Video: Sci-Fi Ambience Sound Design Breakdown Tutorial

Hi there, in this video, I'll be showing you how to create a sci-fi ambience sound effect by breaking down the redesign that I did of the short clip from Warframe. I'll be showing you the different components that I use and the different parts of a ambience that you do want to have every time you create an ambient sound effect.
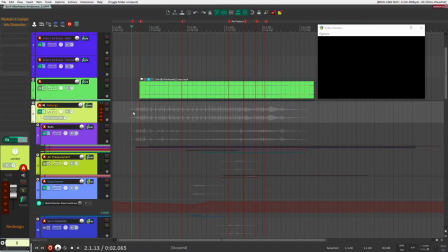So with that said, let's get right into our project. All right, so here we are inside of Reaper, and when I'm designing some sort of ambience sound effect,
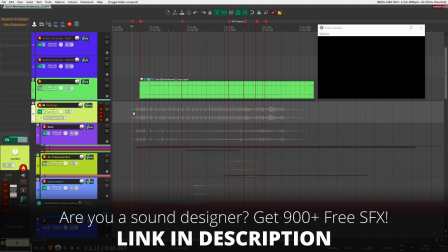really any ambient sound, there's kind of three components, three parts that I want to make sure I kind of touch on as I'm designing,
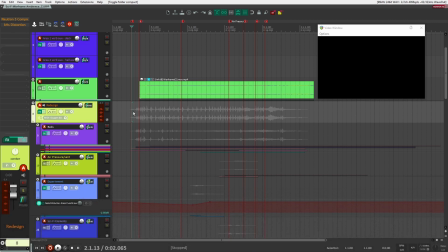or at least that I'm thinking about as I'm designing. And one of those things is going to be beds, or like sound beds.
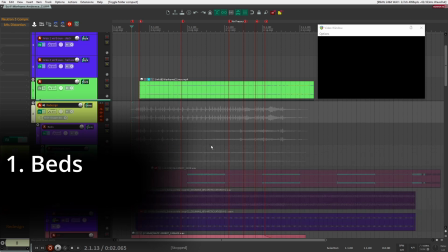These are going to be sounds that are going to last throughout the entire duration of a clip or of an instance or of an environment. The other one are going to be like interjecting elements. These can be randomized or just not. It depends on what you're creating. And then, of course, you can have your one-shots. This is going to be if you have different like objects or things that are going to be placed specifically in an environment.
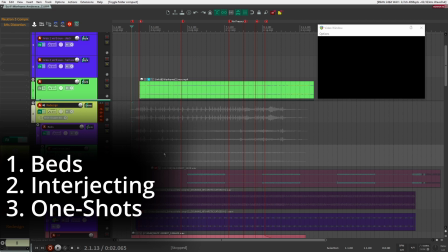If you're doing kind of a linear redesign, if you're doing something in a game engine, then it's going to be sounds that are attached to objects within the game.
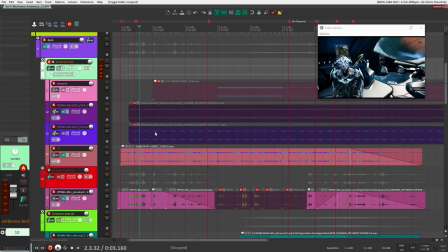So why don't we start right here? So with the sound beds, I really want to ground it in reality. So what I did is I used sounds that I had recorded from my most recent library, which was my ATV library, which I have right up here.
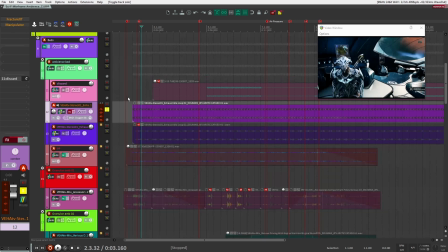So if I take off the effects here and we just listen to it, this was my starting point.
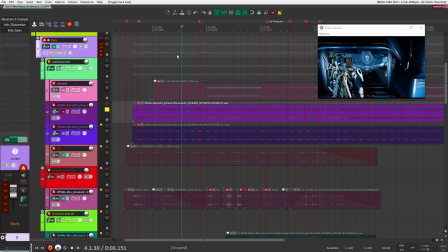I really wanted to have some sort of like motor sound, engine sound to kind of get this feel of this spaceship, this sci-fi spaceship.
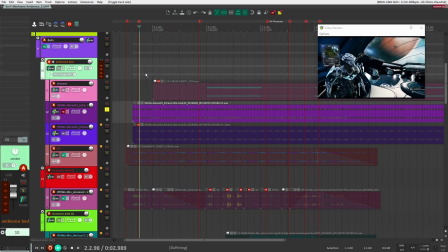So it sounds like this.
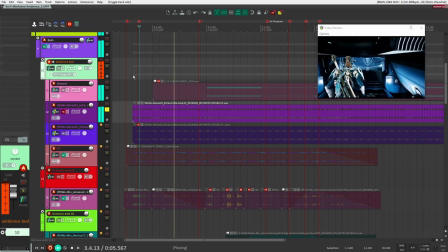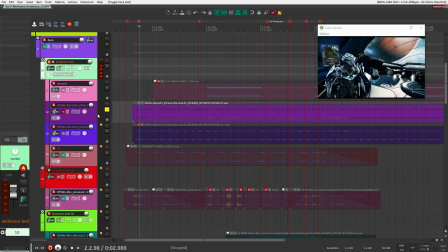Right, so I had this loop when the ATV was an idle, and I was able to capture that. And then what I did here is I just added some effects to it.
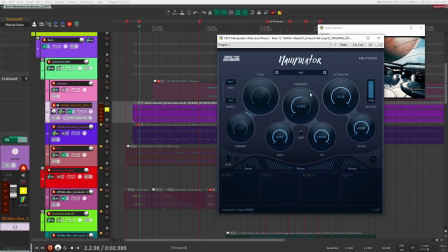Really, it was just manipulator, and I was just playing around with the different dials here until I got some sort of like crazy sounds. So it sounded kind of like this here. So once I had that in place, this is what I had next.
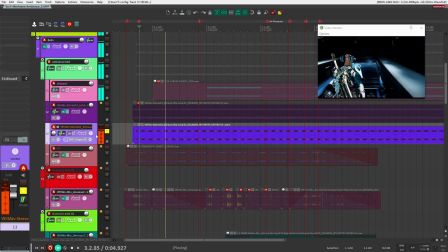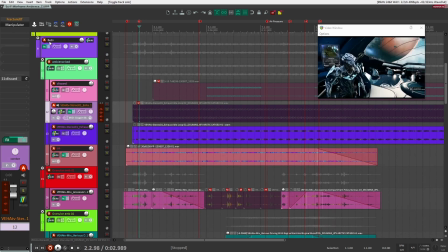Right, so that is the file I had with manipulator applied on here, and then I just printed that out here. Once I had that now, what I wanted to do is put it into Faceplant and see if I can create something a bit different, a bit more sci-fi with it, and see what I can do with it.
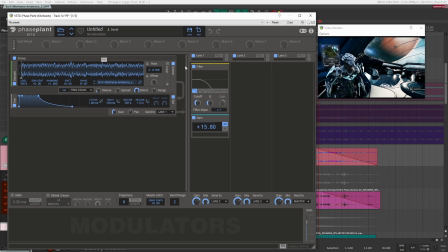So inside of Faceplant, what I did here is I just added a unison frequency stack, and then with that, I added a low-pass filter, and I just played really low on my keyboard, and this is the sound I was able to get.
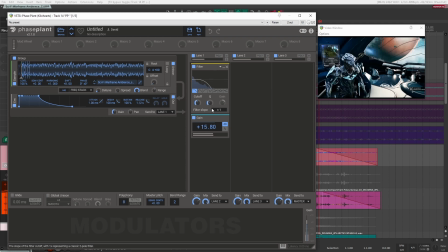Right, so it's really low, so I added a gain.
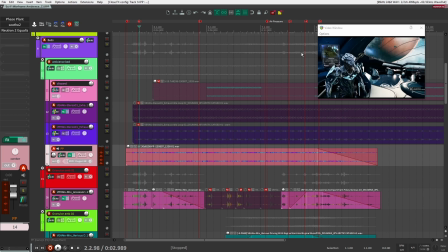But yeah, I really like that kind of low sub bass sound rumbling, and then there's also kind of some other like artifacts in the sound that you don't quite know what it is.
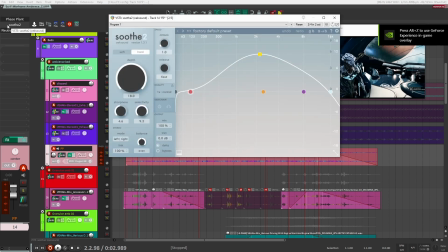So I kind of like that. It kind of made it feel like it belonged as part of this ambience, as part of this sci-fi ship.
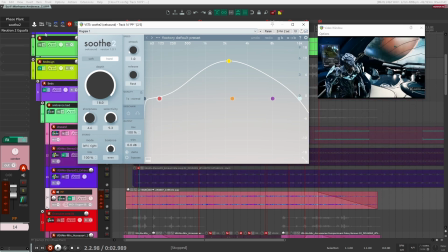Then in here, you can see here, what I did is I added Soothe 2. Yeah, so let's just turn everything off and see what difference this makes here.
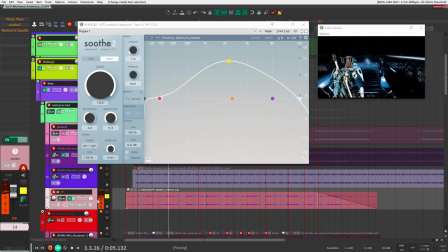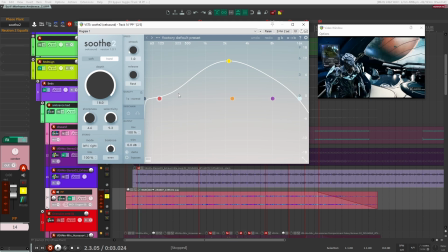All right, sounds good. And now what Soothe 2 is actually doing, it's actually bringing down certain frequencies that are kind of peeking and poking through.
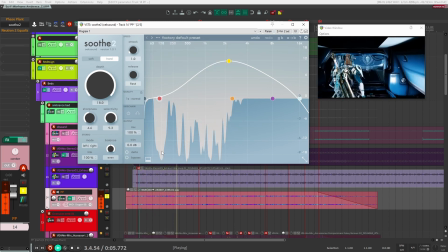If we have a listen now, you can see them here. But what I did instead is I put it into delta, so you actually only hear what it's actually cutting out.
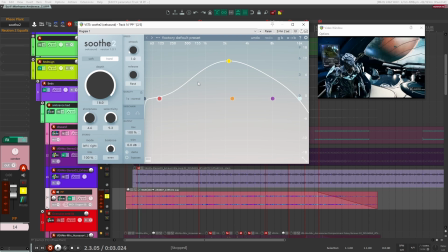So I wanted those kind of peaks to really poke out, not be taken away. So I really wanted to bring that out. So that's what the delta is doing here. And then what I did is I kind of blended it back in here with the dry signal using the wet dry knob up here.
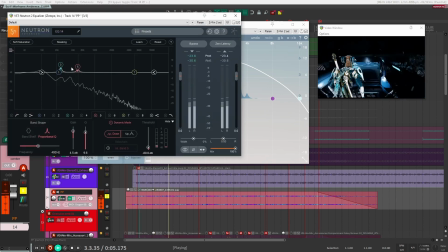After that, it was just a matter of like, again, I wanted to really bring out these kind of peaks,
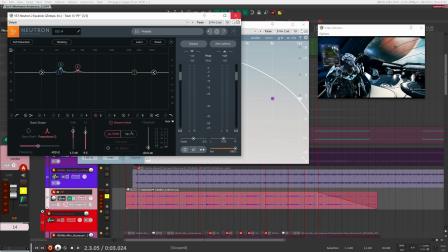these kinds of resonant peaks, because I felt like they were really helping to give character to the sound.
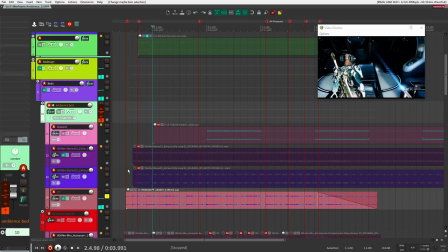So that's what I did there with the EQ and Soothe 2. So with that, I really had this nice drone bass sound that kind of felt like it was an engine because it came from like an engine sound. So it really worked out. Yeah, this was like my bass for this scene here.
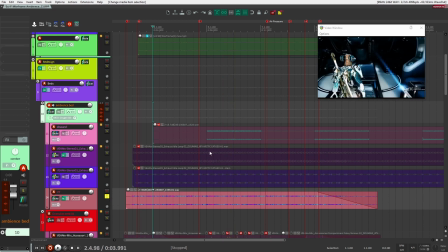All right, so once I had that, I knew I had a kind of a sub bass element that was the engine for the ship, and that would last the entire duration of this kind of sequence.